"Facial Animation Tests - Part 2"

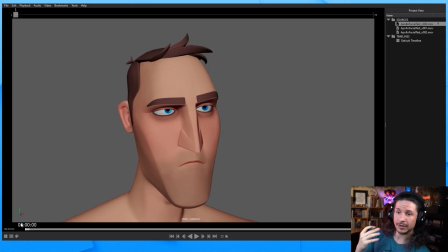demo here. So last week we went over how to break down facial poses and improve our animation so that we're not just getting the default Maya A to B facial animation. So just kind of as a quick recap, this is the very first test that we did
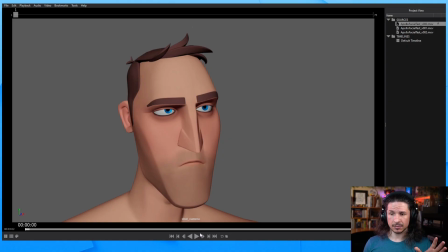where we did very basic facial poses and just kind of strung them together.
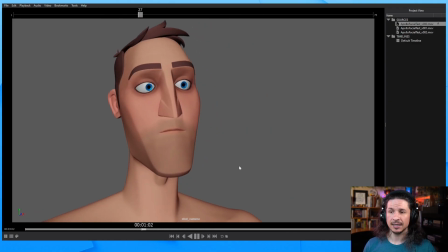So I retimed them here so they kind of match the timing we have in our final shot. And as you can see here, it's not that interesting. The facial poses themselves just aren't fun to look at. They're very flat.
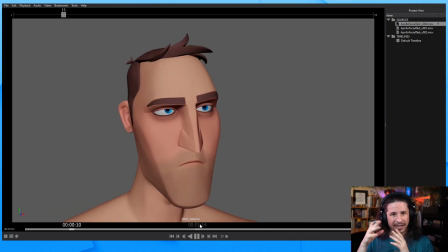Everything is very rigid. There's no change of line of action to the face.
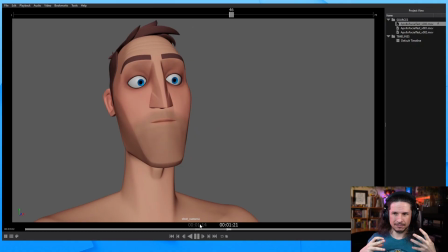We're not really getting a visual treat when we're looking at this. It's just flat. Everything is flat. And worse is the breakdowns are very, well, they're non-existent. We basically just slide from one key to the next. Not interesting.
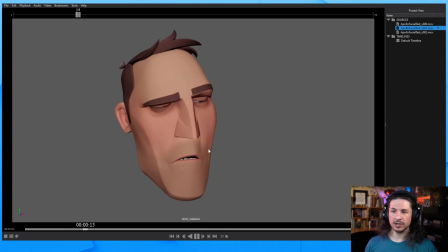Now, in this test, we pushed the facial expressions and we even added a little eye dart. So this is already much more interesting. We have a line of action change in the shot.
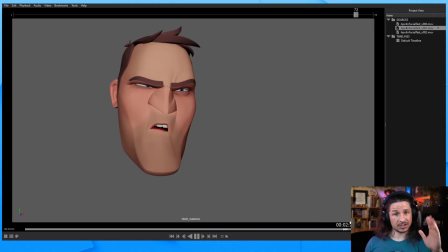You can see from this pose to this pose, it's changing. We're getting that nice contrapposto change. It just makes things more fun to look at in terms of the individual poses. But even with that improvement, so we made these much better facial poses,
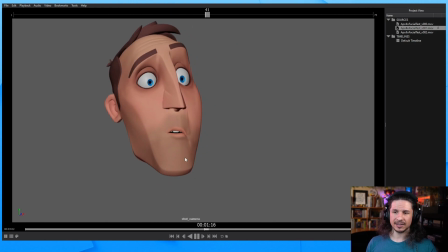the animation itself is not fun to look at
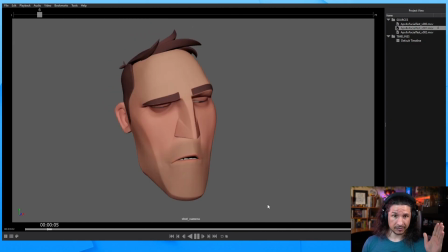because we are going literally from one pose sliding to the next. And no matter what we do here, if we don't put breakdowns, it's never going to really look interesting. So last week, what we ended up doing was just doing that one thing, adding breakdowns,
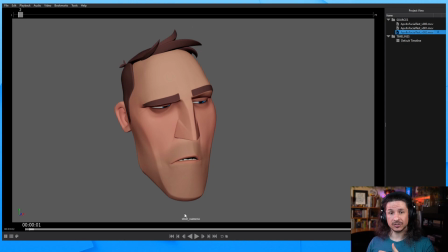offsetting elements so that certain things will start sooner than others. So let's play through this here. We also added some moving holds. Now the last expression change, that's what we're going to be working on today.
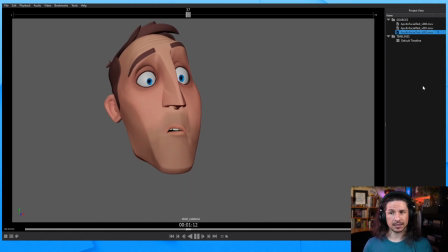But you can see here, suddenly that's much more interesting. That feels like the character has some life to them. And there's this extra feeling to the character. Now, is it perfect? Oh, not at all. There's definitely a lot of little polished stuff that I would want to add in there.
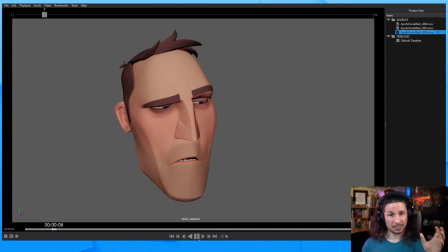But this is not a stream about adding all the polishing, like getting all of it super refined.
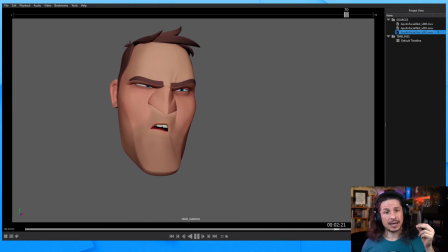We can maybe do that in another stream. This is more just how to think about breaking this down and how we can make our changes in expression so much more interesting.
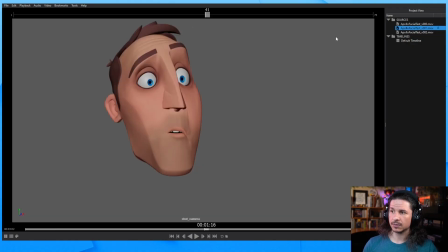So let's actually just look at it side by side here,
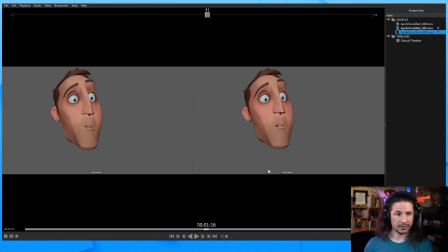just so we can compare and see what we're going to be doing. So essentially the old one is on the left, new one is on the right, and you can see essentially what's happening is breakdowns. Instead of just sliding on the left here from one point to the next,
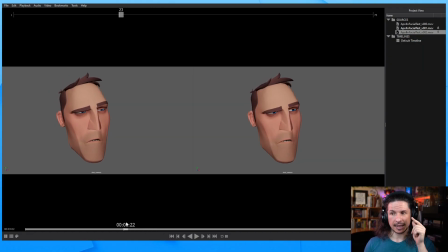we can see that on the right, the eyebrows and eyelids start moving first. We get this counter motion where the eyebrows are going up, eyelids are going down. Then the mouth starts moving, and instead of the mouth just kind of sliding up, we get a little bit of an arc to it.
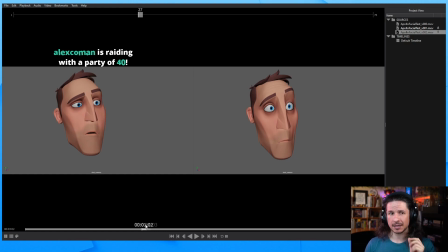There's this kind of motion in the mouth. And Alex, thanks so much for the raid. Oh, geez, thank you so much. Hello, everyone. Welcome to the stream. Hope you're all doing well. Aw, thank you so much. Welcome.
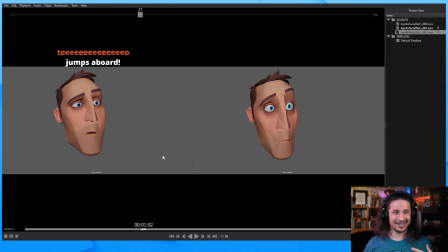We're just going over how to break down facial animation to get more appealing facial motion. So hello, welcome, and hope you all had a good stream. And let's see, just catch up here.
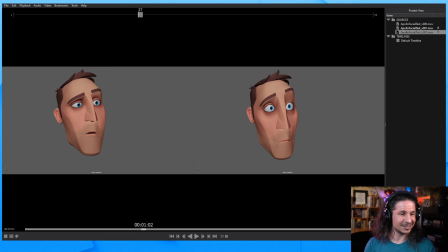Alex, hope you had a fun stream as well. I'll have to check you out after. See.
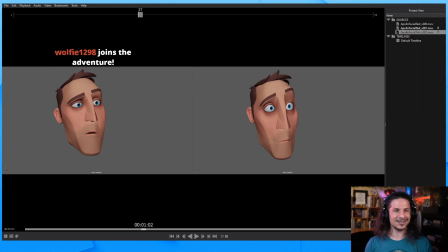Awesome. Cool, thank you so much. Welcome, everyone. So, going through here, you can see the facial expression is really just broken down. It's going through and making sure that things are offset, that things don't move in a linear way.
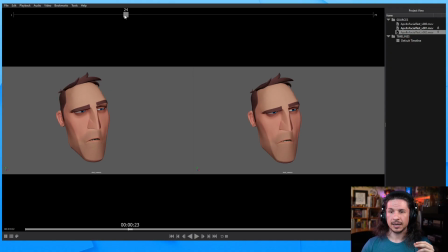Even the head motion underneath the character, instead of just sliding up, we made sure to have the head kind of anticipate down a little bit, break down that chin coming in before the head comes up. It creates this extra little motion to the head, and if you watch the tip of the nose,
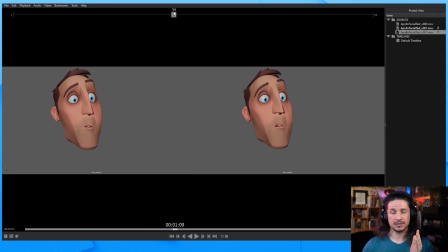we start getting a little bit of an arc to the face as well. Detailing a tank. Oh, nice. ZBrush. Oh, that's awesome. I've been doing a little bit more sculpting myself in my free time.
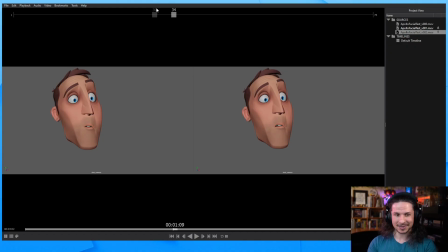I need to do a lot more. I love sculpting. But that's awesome. I'll have to check out your stream and see a tank. Uh that's cool. Detailing a tank.
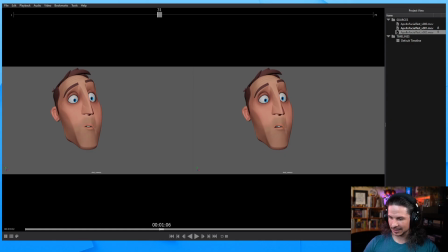So were you using, out of curiosity, we're using what are they called now? They Why am I blanking on the term? When you have prefab pieces, like making prefab pieces and then just putting them on the tank, or was it still in the kind of
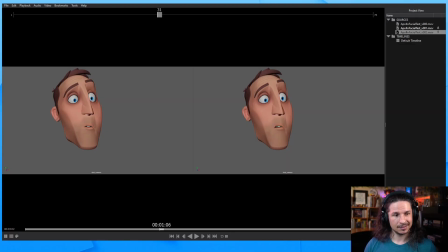blocking out the details? I love ZBrush. Any sculpting, like as you can see, I love like toys and sculptures and stuff like that. So, uh, it's yeah, kit bashing. That's the term. Thank you. That's the term I was looking for.
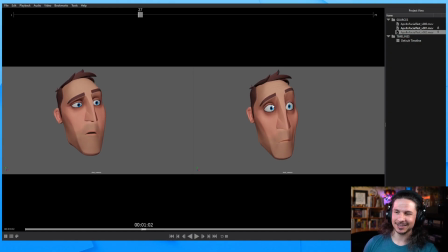Uh, Now, before I get too distracted here, another thing that I was doing here is adding a little bit of sympathetic motion in the face. So sympathetic motion is more of a polish thing. You don't have to do it in your first breakdown pass, but it's something I like to do.
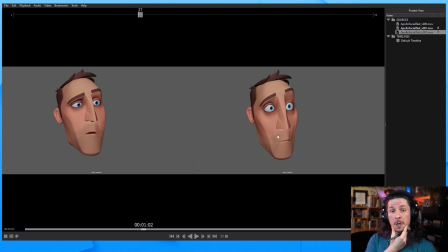So that is, for example, as his mouth goes in and his chin stretches, if you watch the cheeks, you can see that they narrow down. They get sucked in a little bit before they come back, and we get a little bit more kind of pop in the cheeks.
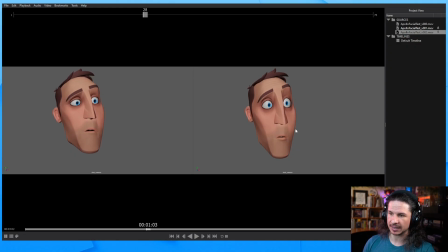Now there's a little bit too much here. You can see that silhouette pop in the face right there. That's something I could polish and just kind of clean up a little bit. But overall, it gives that much better kind of
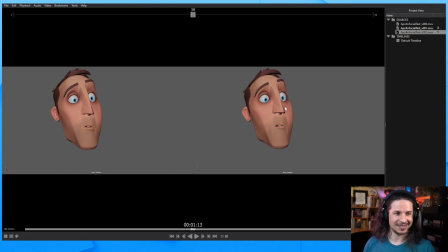exaggeration to the character. I'm gonna have to show you our IP rig sculpting. Yes, I'd love to see it. I love the designs that you've been showing on Instagram and all of those. It looks really cool. So yeah, if you have some modeling stuff, I'd love to see it. And sorry for this distraction.
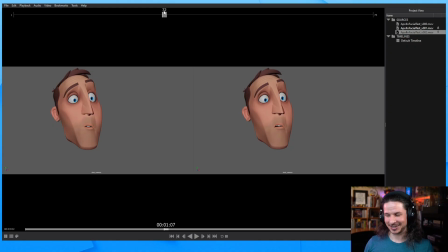Not at all. If for anyone who hasn't been in these streams before, this is the stream of tangents. If I see something in the chat, we're going on a talk about it. It's terrible, but I enjoy it. It's fun for me, and hopefully, it's fun to see for everyone else to join on the tangent train.
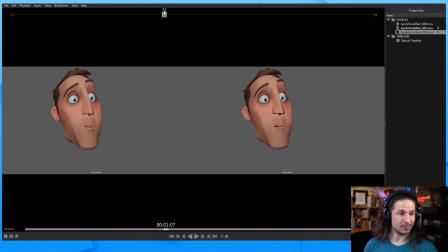I usually like to do everything myself, more torturing, but I can say all is done by me. Nice. So in terms of kit bashing, do you not like taking someone else's kit, but making your own little like elements and then using it? So IMM brushes, insert mesh brushes.
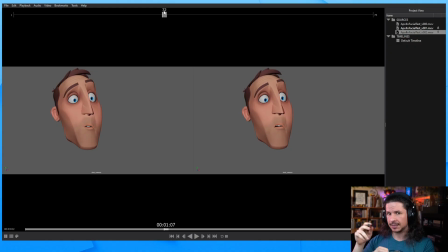Do you do that quite a bit for the tank, or is it mostly like all the details are sculpted individually? I know a few people who do that, and I can't wrap my brain around it because that is a lot of work, and my sculpting skills are not up to that point.
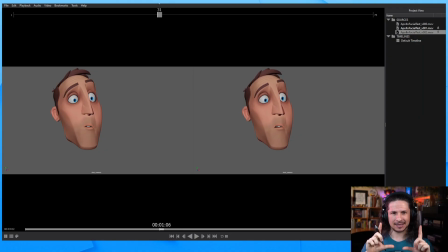But yeah, I love just like insert mesh brushes, making my own and then using those. So nice, efficient. I can imagine on a tank that would be really useful. I'm assuming that's what you're probably working on. That would be cool.
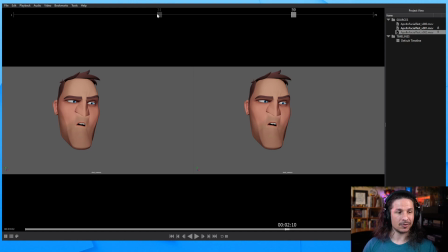I do the base mesh in 3ds Max and then move. Oh, nice. That's cool. That's really cool. Okay. I'll have to check out your stream.